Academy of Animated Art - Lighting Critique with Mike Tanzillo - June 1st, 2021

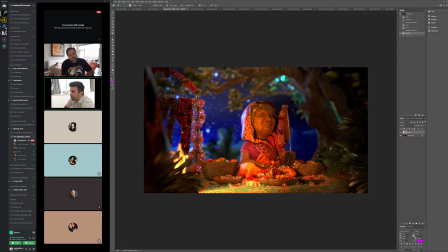[36:57]
And then it's going to be a little tricky, although maybe not with the color of that light. I was just thinking it's going to be tricky because most of those flowers are warmer tones, to keep them on their kind of like nice warm tone flower color with all this cool light around them.
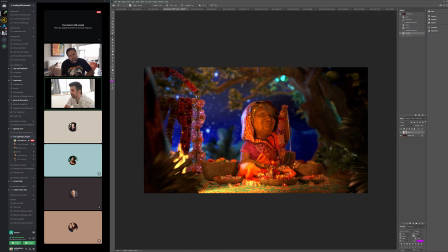[37:13]
But actually, since they're in the foreground, I think we'll be okay with the with the warm light kind of lighting them up, because then we can realistically keep them on their yellows and their reds and their kind of warmer magentas.
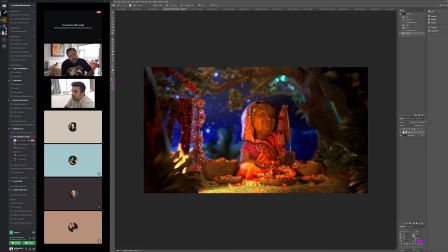Yeah. I think a lot of it is just some color tweaks and then those value tweaks in there. You've got the good shaping on her.
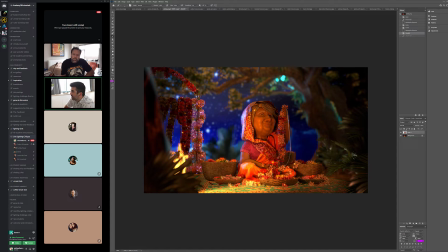[37:43]
I think I love the how we're picking up the specularity in her shawl, and her headdress and all that stuff. I think that's looking really good. I'm just wondering,
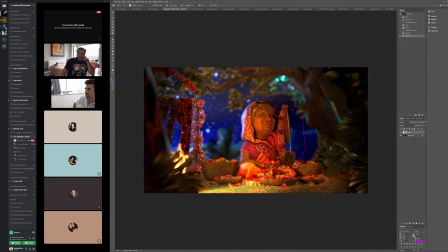[37:56]
there may be an opportunity as we go forward to kind of highlight a little bit of this interaction, because it seems to be a lot about what she's holding in her hand, and just really kind of highlighting that. Like some rims or something over there? Yeah, or just maybe like the values just a little brighter in that area. Okay. Or something. We'll play with as the colors kind of come into place. We'll play with that a little bit more.
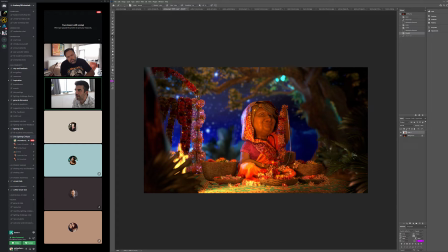[38:18]
And then I was just looking to like maybe get a little bit more like a just a little more shaping on the trunk of the tree. I really like how we're getting this bounce light under here, and then this looks really good. It's just down in here.
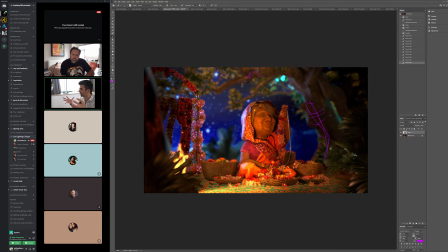[38:31]
It'd be nice to get a little bit of shaping, just because that tree is so thick that you want to make sure there's a little light to dark fall off area going across. Gotcha. Okay. All right, great. All right, cool. Cool. Thank you.
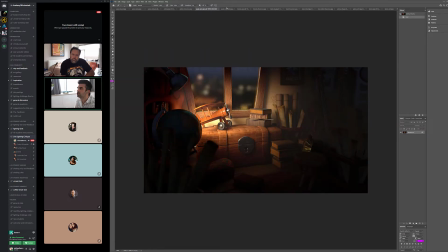[38:44]
Yeah, you're welcome. I don't want to cut anybody short, but I only have about 10 more minutes, so we'll go through these last few. So Ayako, I really like the update. I think you're matching Francesco's paint over, like pretty much 1-to-1.
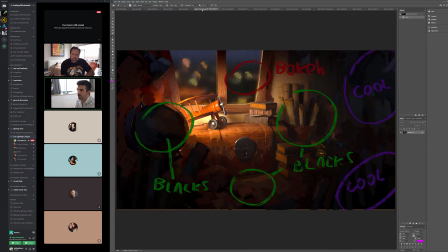[39:00]
You've got some nice bokeh on the background there. I think we can add a little, like I think
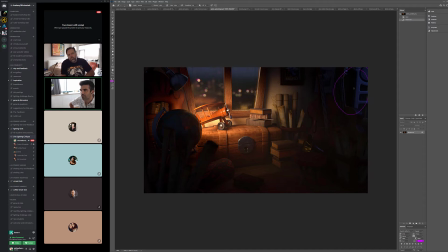[39:11]
this value might be a little high in there, and I almost like want to pull some of the intensity of this light here and then pull it down here, because I want to see a little bit of that cool in here. So just soften that and then try and get a little bit more of that blue cool light in here,
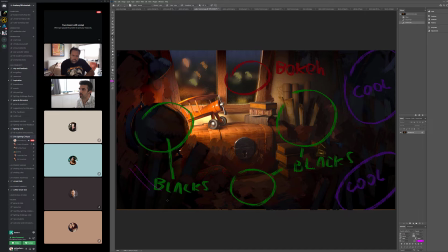[39:29]
and then same thing kind of in that area there. But yeah, I think everything else is looking really, really, really good.
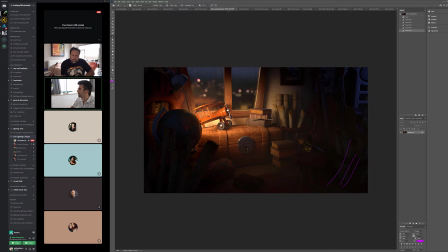[39:43]
Yeah, I think you match your reference really well. So really good job with this one.
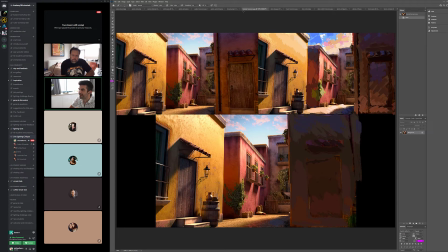[39:48]
Brenda, same deal with yours. I think love this bounce light in here.
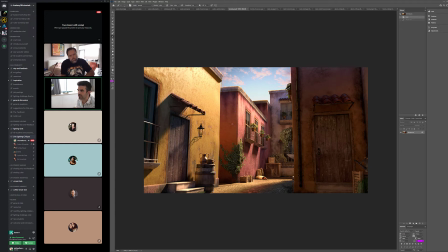[39:54]
You can you can feel the energy of the light bouncing off of that building to the side, and I think that's working really, really well.
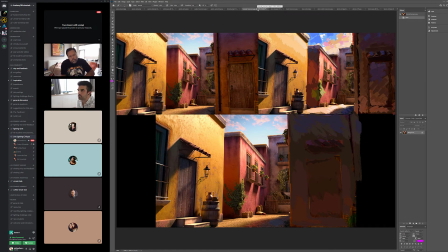[40:02]
The sky is looking good.
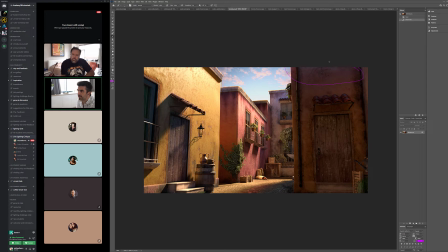[40:08]
Yeah, this is looking really good too, man. That little bit of sky in there and like coming across the top here. I just want to get. I just want to get a little bit more variation in this door and the stairs there. They look a little two-dimensional and a little bit flat.
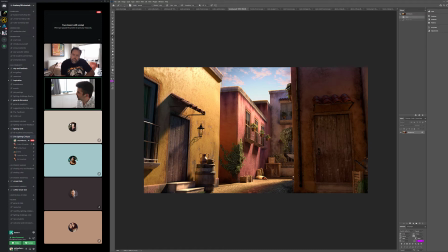[40:26]
And I just want to, like, if you have an ambient occlusion, just add a little bit of ambient occlusion to that, and I think we'll call this done. But I mean, and it's not an apples-to-apples comparison, but just like looking at this door and looking at this door over here, like this one's got shaping across it, the stairs a little brighter,
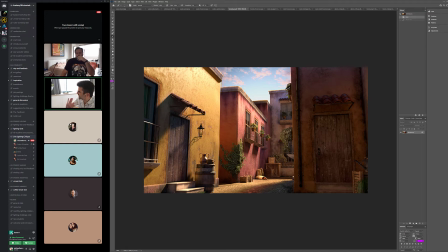[40:43]
everything's kind of flowing. This one just a little bit more dynamic in the shaping, and I think we're good to go.
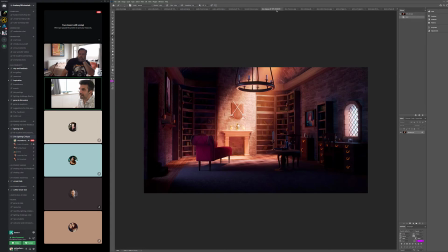[40:48]
But beautiful, beautiful stuff. Dani. This one's looking, this is really fun. I think that looking at the reference, I do think that we could perhaps
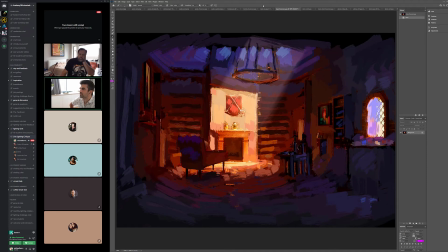[41:01]
push a little more coolness into some of these areas.